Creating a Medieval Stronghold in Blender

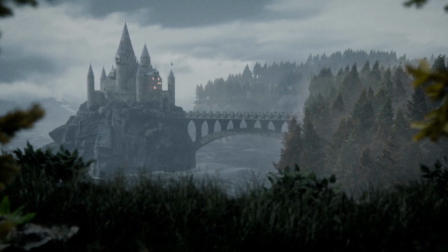At first, the color of them was standing out in a negative way, but that's pretty common when using pre-made assets.
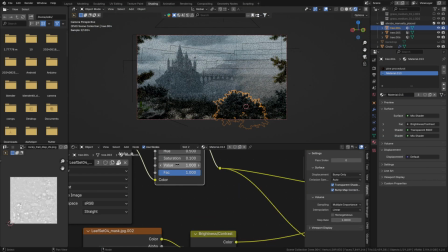So what I always do to fix that is to use hue saturation value nodes to match their color to better fit into the scene.
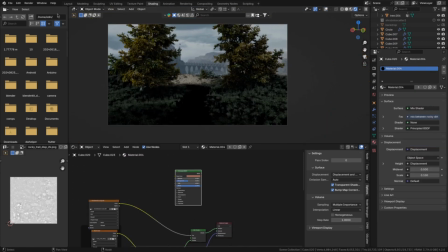The path was a bit of a struggle to get looking right, but in the end I just had to replace the texture with a more foresty one and also scatter some pebbles on it.
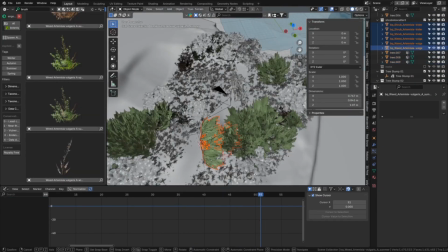The grass and shrubs don't really match the vibe of the scene and don't look the highest quality,
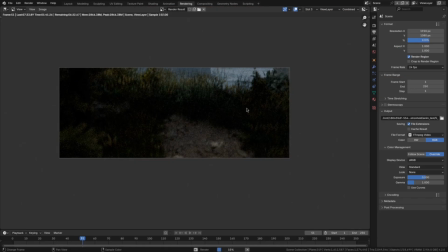so I replaced them with some better ones from the Botany Library, which leveled up the look it had quite a bit,
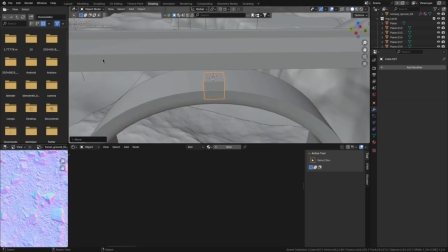I gotta say. For the bridge, I'll create this large arc and connect the upper part to it using these odd-shaped cubes, because that's just the way it looked in the reference. Then
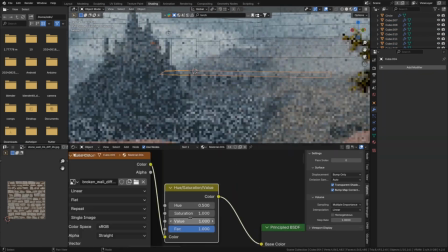I'll put a brick texture on it and call it a day for now, but later I'll come back to this and add some more granulated ramparts because I felt that it was kind of lacking.
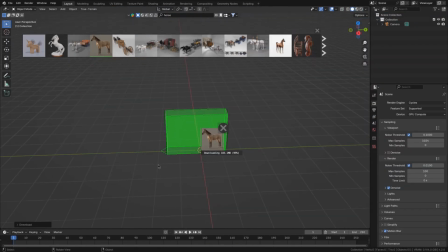For the second scene, I'll import a horse model off of Blender Kit, as well as this knight from Sketchfab.
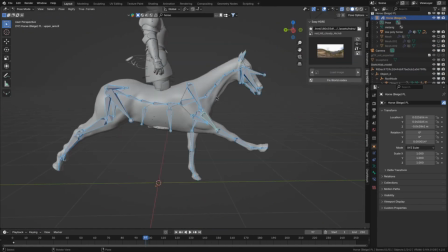Then after matching the scale, I'll start animating the horse, which I'm not good at animation, so that's for sure the biggest challenge of this scene.
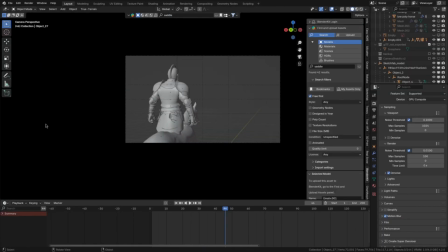At this point, I'm still hoping that I can hide some of the horse animation using this kind of over-the-shoulder camera angle,
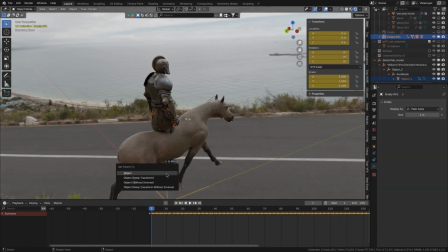but a bit later I realized that the camera angle just kind of sucks.
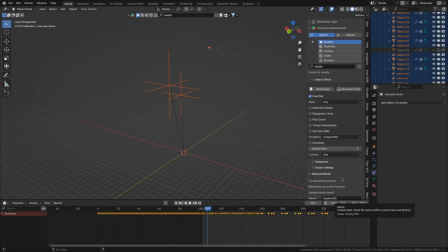I'll also download a saddle and a leash, horse leash name reins.
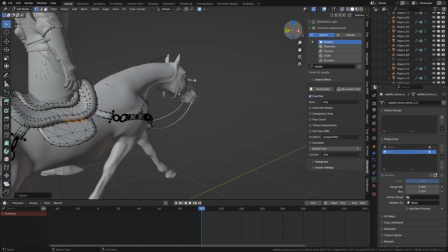I'll download that and edit it with proportional editing to fit onto the horse.
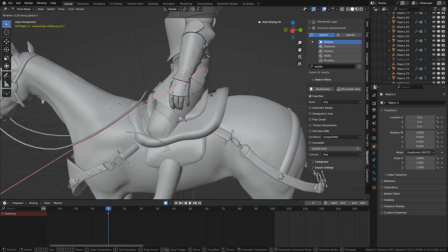Also changing the knight's posture to sit on the horse instead of just standing there.
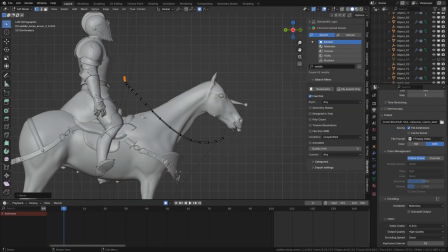For the reins,
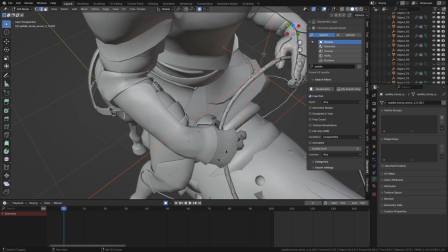I'll modify them to be near the knight's hands and then hook its top vertices to an empty and then parenting that empty to the knight's hand bones.
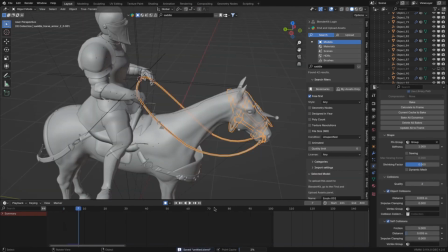So that way it will move with his hands and I'll be able to use those vertices as
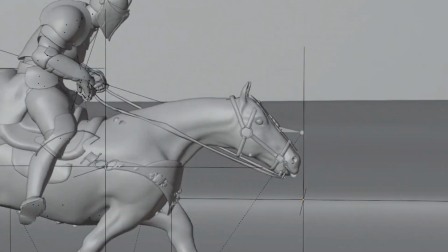a pin group for a cloth simulation that I'll use to have the rest of the reins move with the hands.
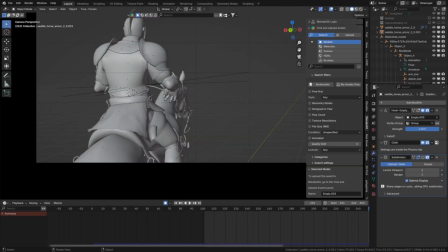But with that, I'll start working on the environment.
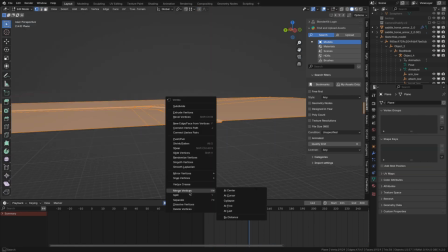So first I'll model the path where the horse is going to gallop along and add some more area for the forest surrounding them as well.
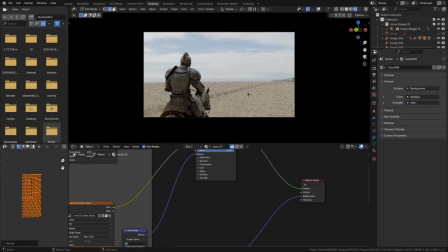I'll make the road look sandy by mixing together a few different sand and dirt textures,
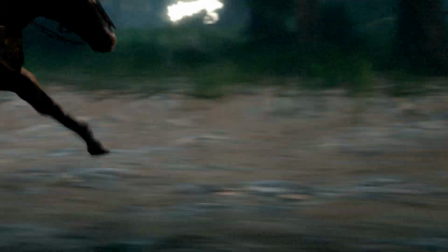but I gotta be honest, I'm not happy with how the ground looked in the final render.
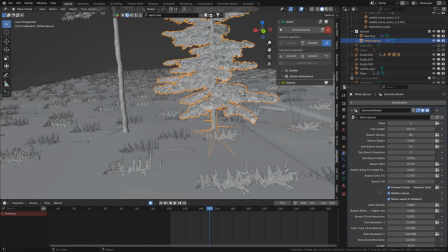Now for the forest in the background, I'll import some white spruce and red pine trees that I made using my tree generator,
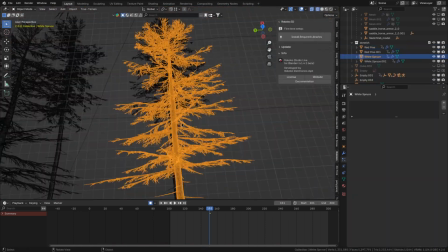which is gonna be available sometime soon to buy. So if you're interested in that, look out for that, subscribe.
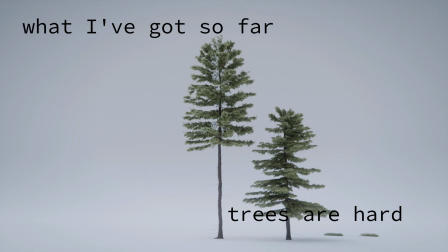But since my tree selection is still quite limited at the moment, I'll also import some other tree types off of Botanique.
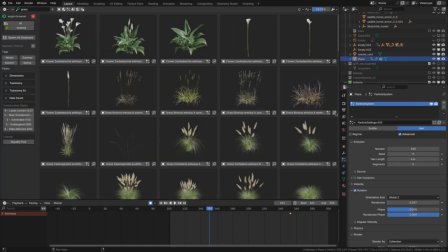The forest floor is also looking very empty, so I'll add some grass and fern and rocks and just a lot of different foliage.
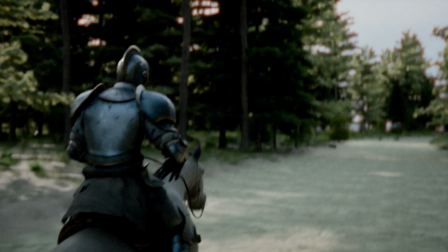Now with the lighting, I was kind of struggling because I just couldn't figure out what made it look so bad.
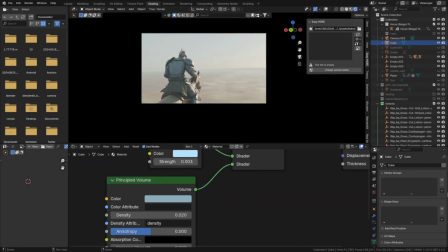But in the end, I was thinking that it should match the first scene I made, so I'll switch to a more foggy, overcast look.
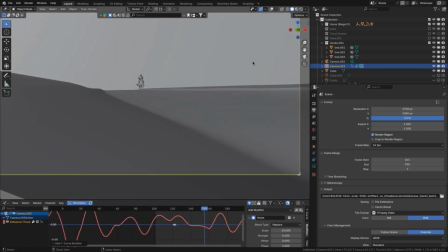And now I'm finally realizing that the camera position just sucks. So I'm experimenting with a few different camera positions and animations.
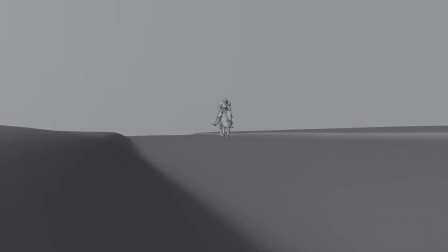I'm trying to keep the camera stationary and just pan along with the horse, but that wasn't really doing it.
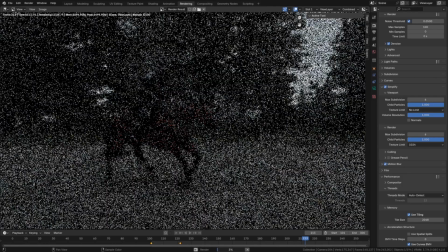So what I settled on was to have the camera move with the horse, but be slightly slower than it, because I don't want it to feel like the camera is perfectly pinned to the horse,
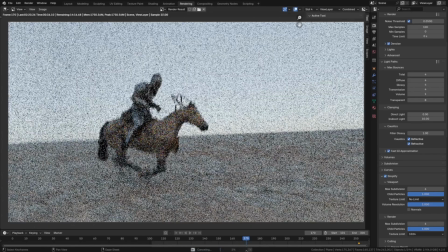because that would look quite CG. Another thing was that the horse animation looked pretty floaty, which I mean,
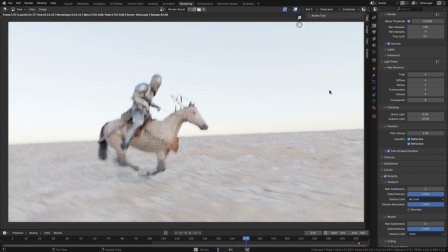it still kind of does in the final render, but what I did to reduce that was to add a bit of camera shake.
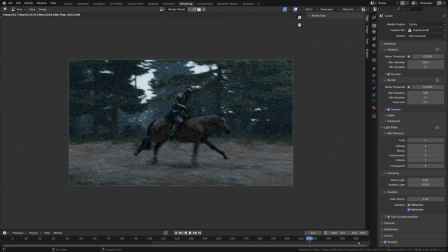After adjusting the camera position, the knight does blend into the background a bit more than I would like.
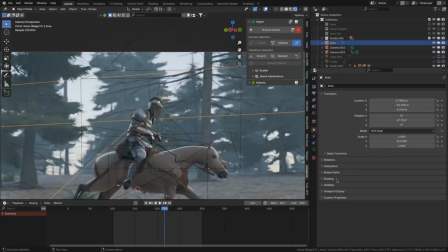So what I ended up with is to just add a nice backlight, a rim light. It makes it look a lot better and makes him pop out a lot more.
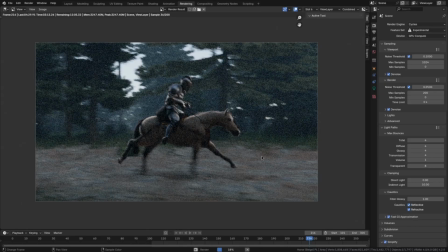Now, the horse. It's looking pretty fake. And the reason is it's got no fur.
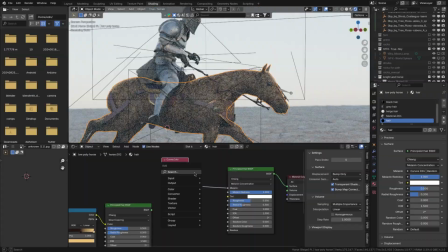So I'll just add a hair particle system to it, sculpt them to point backwards, and lastly give them a principled hair BSDF set to Menalin concentration.
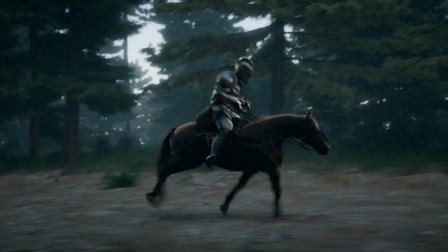This is what gives the horse that real nice red hue.
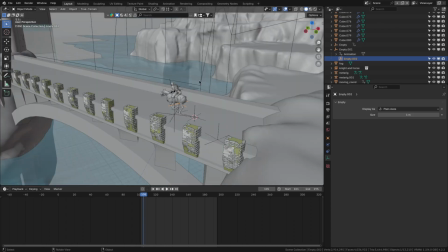For the last scene, I'll just take the finished Stronghold scene, link in the knight and his horse, punch in a lot with the camera,
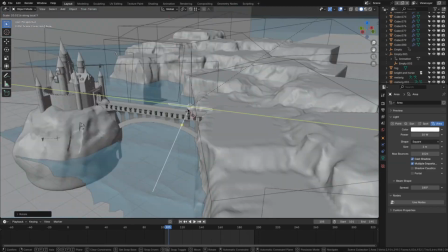like 300-400 millimeters, and finally light him by placing a big rim light behind him,
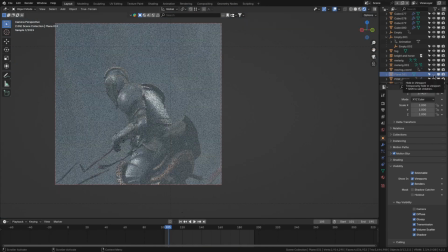as well as a light blocker in front of him, because he was just getting lit by a lot of stray light sources that made him look really flat and uncinematic.
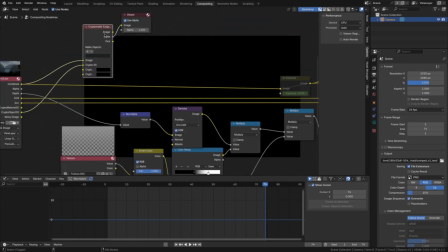Then I'll do some composition for the scenes, just adding a bit more fog and mixing in a blurred version of the background into itself for some of the scenes.